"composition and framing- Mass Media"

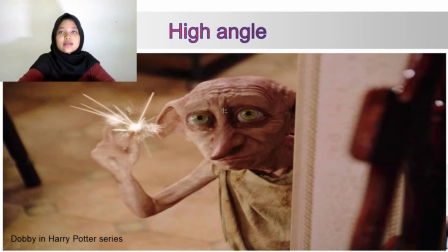[8:19]
So, uh, high angle shot, high angle shoot can make the character appear powerless and weak.
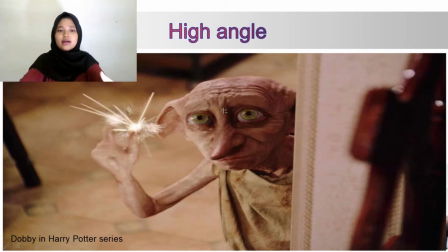[8:31]
So, you can uh, uh, why use a high angle shot? You can show someone who has no power in this situation and
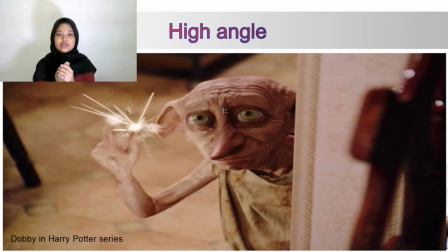[8:46]
conveys insignification. Uh, Lighting and cinematography drastically affect the mood presented by the high angle. So, let's start with Dobby in Harry Potter series.
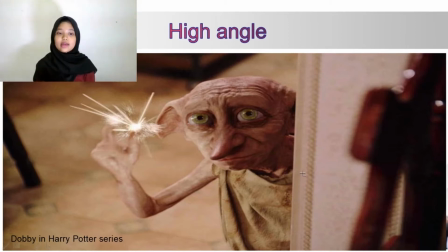[9:04]
We almost always frame Dobby with a high angle shoot in a dim light. Not only we are trying to show size of the house elf,
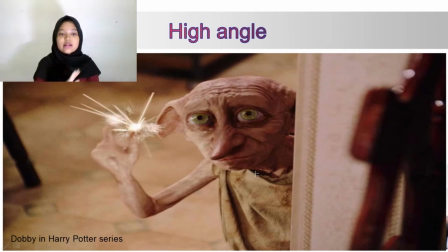[9:16]
but we are also trying to define how the world looks, act, and treats the house elf. So yeah, the as you can see, Dobby look like a powerless uh,
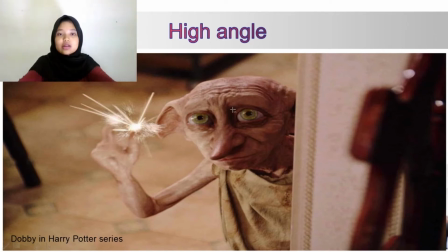[9:33]
character subject in here because we are using a high angle.
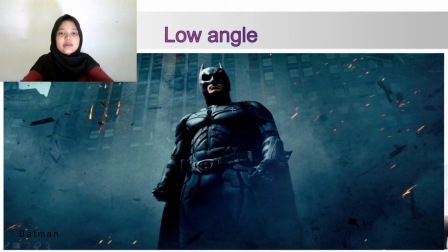[9:39]
So second, I will explain to you about low angle. Low angle is also known as a eye view, and in this still is used to show that the power of the character.
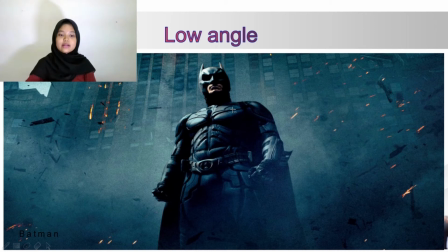[10:00]
The camera bring below the character, make him the character, the subject, look bigger and shows he is dominate dominate the situation.
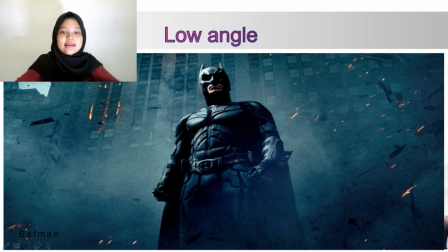[10:16]
So as you can see, Batman in here, like he is the powerful and strong person that can control the environment, the situation in there.
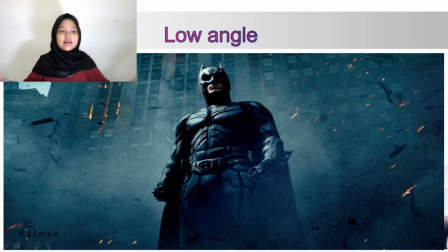[10:30]
As you can see in here, like he can control the wine, the everything in there. So like he look like a powerful character subject in there.
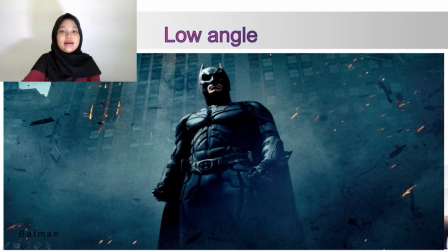[10:45]
So third and last, I will explain to you about eye level.
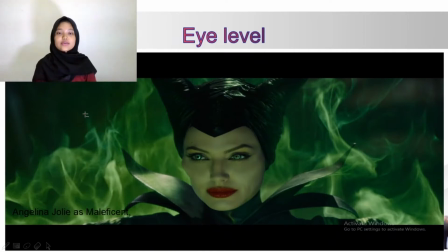[10:51]
Eye level angle or shoot is the most common shoot. Yeah, it's a common shoot. Uh, as us in our daily life,
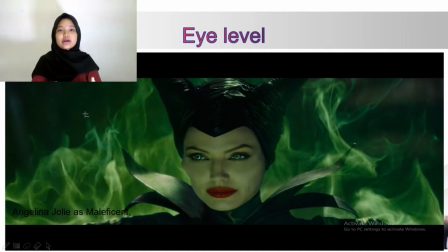[11:05]
if we want to take a shoot, uh, take a photo of our friends or our friends, take a photo of me or ourselves, then we'll simply hold the camera
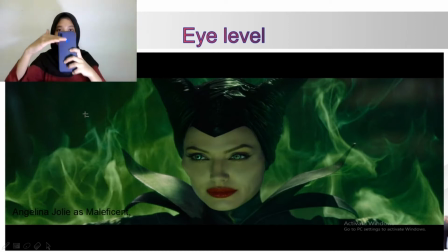[11:24]
and just just just take the photo at a eye level, like this just 1 2 3 and shoot and take a photo and then like that.
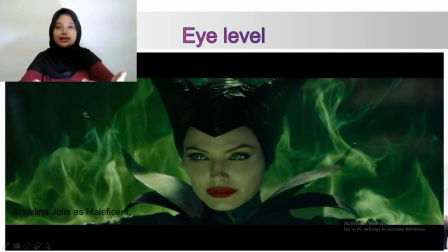[11:40]
But um, like that lah. This the common shoot. The camera is positioned so the subject can look direct into the lens without moving his eyes up or down.
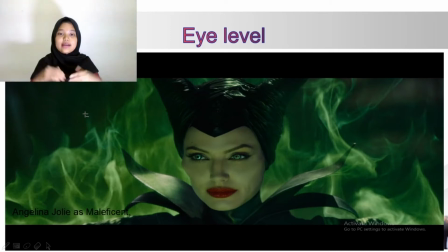[11:59]
Whether or not the subject actually look into the lens, it is considered to be emotionally natural and is the best use for straight factual presentation.
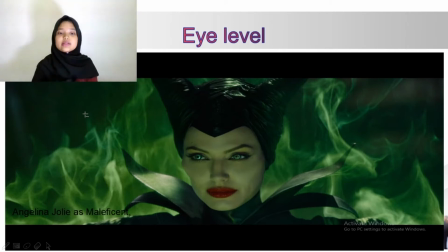[12:15]
And eye level shoot is when the camera is right up to the person's face, like here.
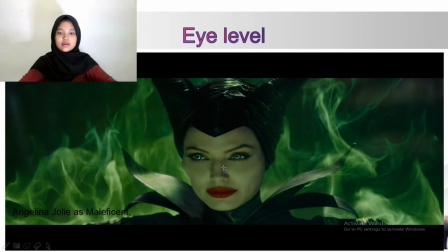[12:23]
Uh, he take a shoot direct straight into the face. This to show a person's face reaction or an expression of
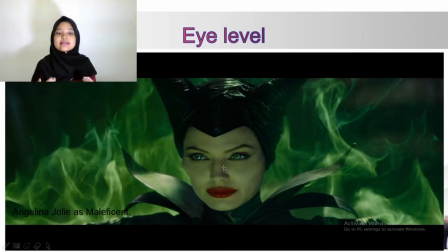[12:39]
someone who has most likely heard some horrible news, so that the audience and the viewers can can
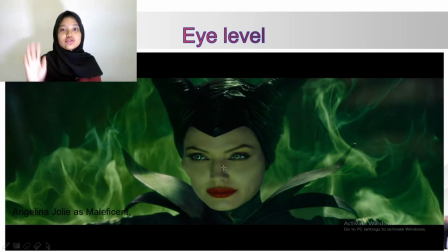[12:52]
can take a part in this shoot because they can feel the character, the subject of the character in here because we if we use eye level, the audience
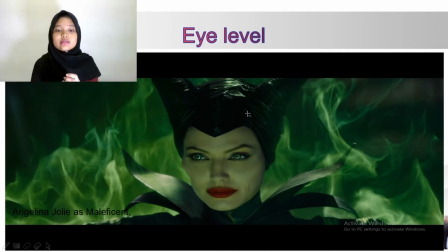[13:12]
will will feel the the reaction, the expression, the feelings of the character. So if you got the conclusion, if you see in here,
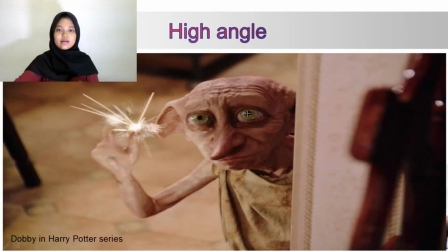[13:29]
high high angle you will high angle shape will take that power away and make the image will be small,
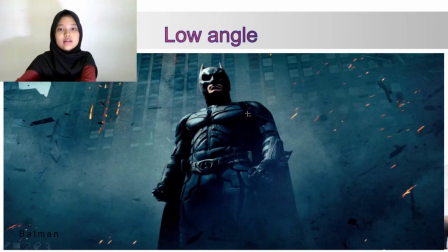[13:41]
and low angle will low, low angle shoot that give power to the character, make the subject, the character feel more stronger and big. The image
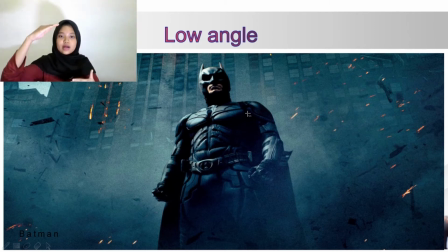[14:01]
will be big and subject will be up to the shoot to the environment, so that what angle will give a powerful shoot. And most of the superheroes film movie
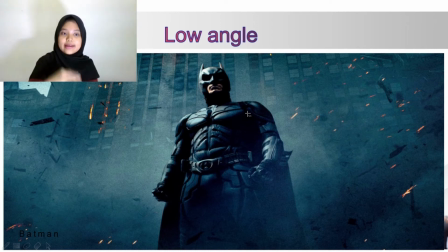[14:23]
will take this shoot of low angle because they want to give a strong, the bigger,
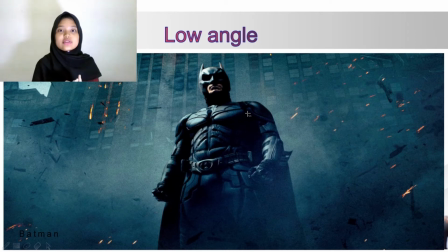[14:37]
the stronger, the powerful of the superheroes, so that the audience will see, oh, the superhero is a powerful character. He has the character, yeah, so that the movies will be more interesting and great. So here
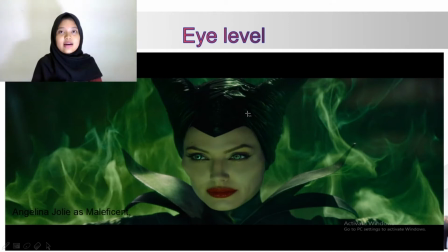[14:59]
eye level is will make the audience take a part of the in the movie uh, to know the feeling of the character, like if the character is sad, so the the audience will feel the same way,
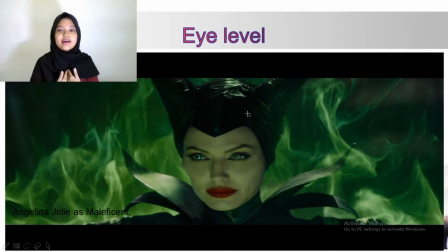[15:19]
will have a sad feeling, and it's a good it's a good way to present the movies, the film, to make this the perfect way, because if we have three type of this camera height,
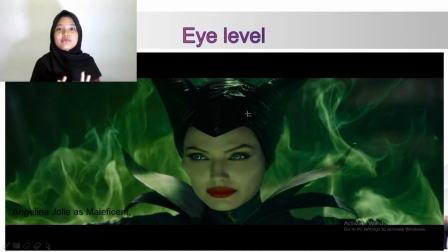[15:38]
we will have a perfect movies and film. Yeah, we will create a perfect film. That's all about camera height. Thank you.
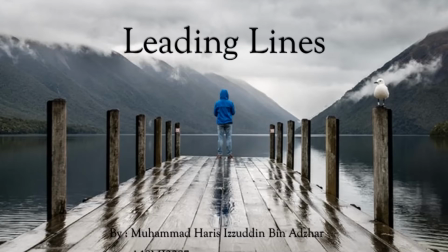[16:00]
Assalamualaikum dan selamat sejahtera. Saya Muhammad Haris Izzuddin bin Azhar daripada 2 SMJC. Hari ini saya akan terangkan tentang leading lines dalam sinematografi dan videografi.
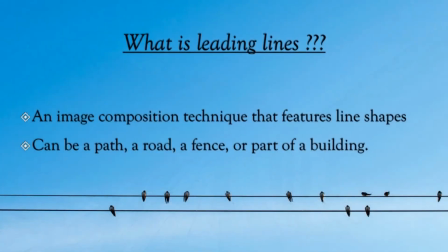[16:15]
Okey, apa itu leading line?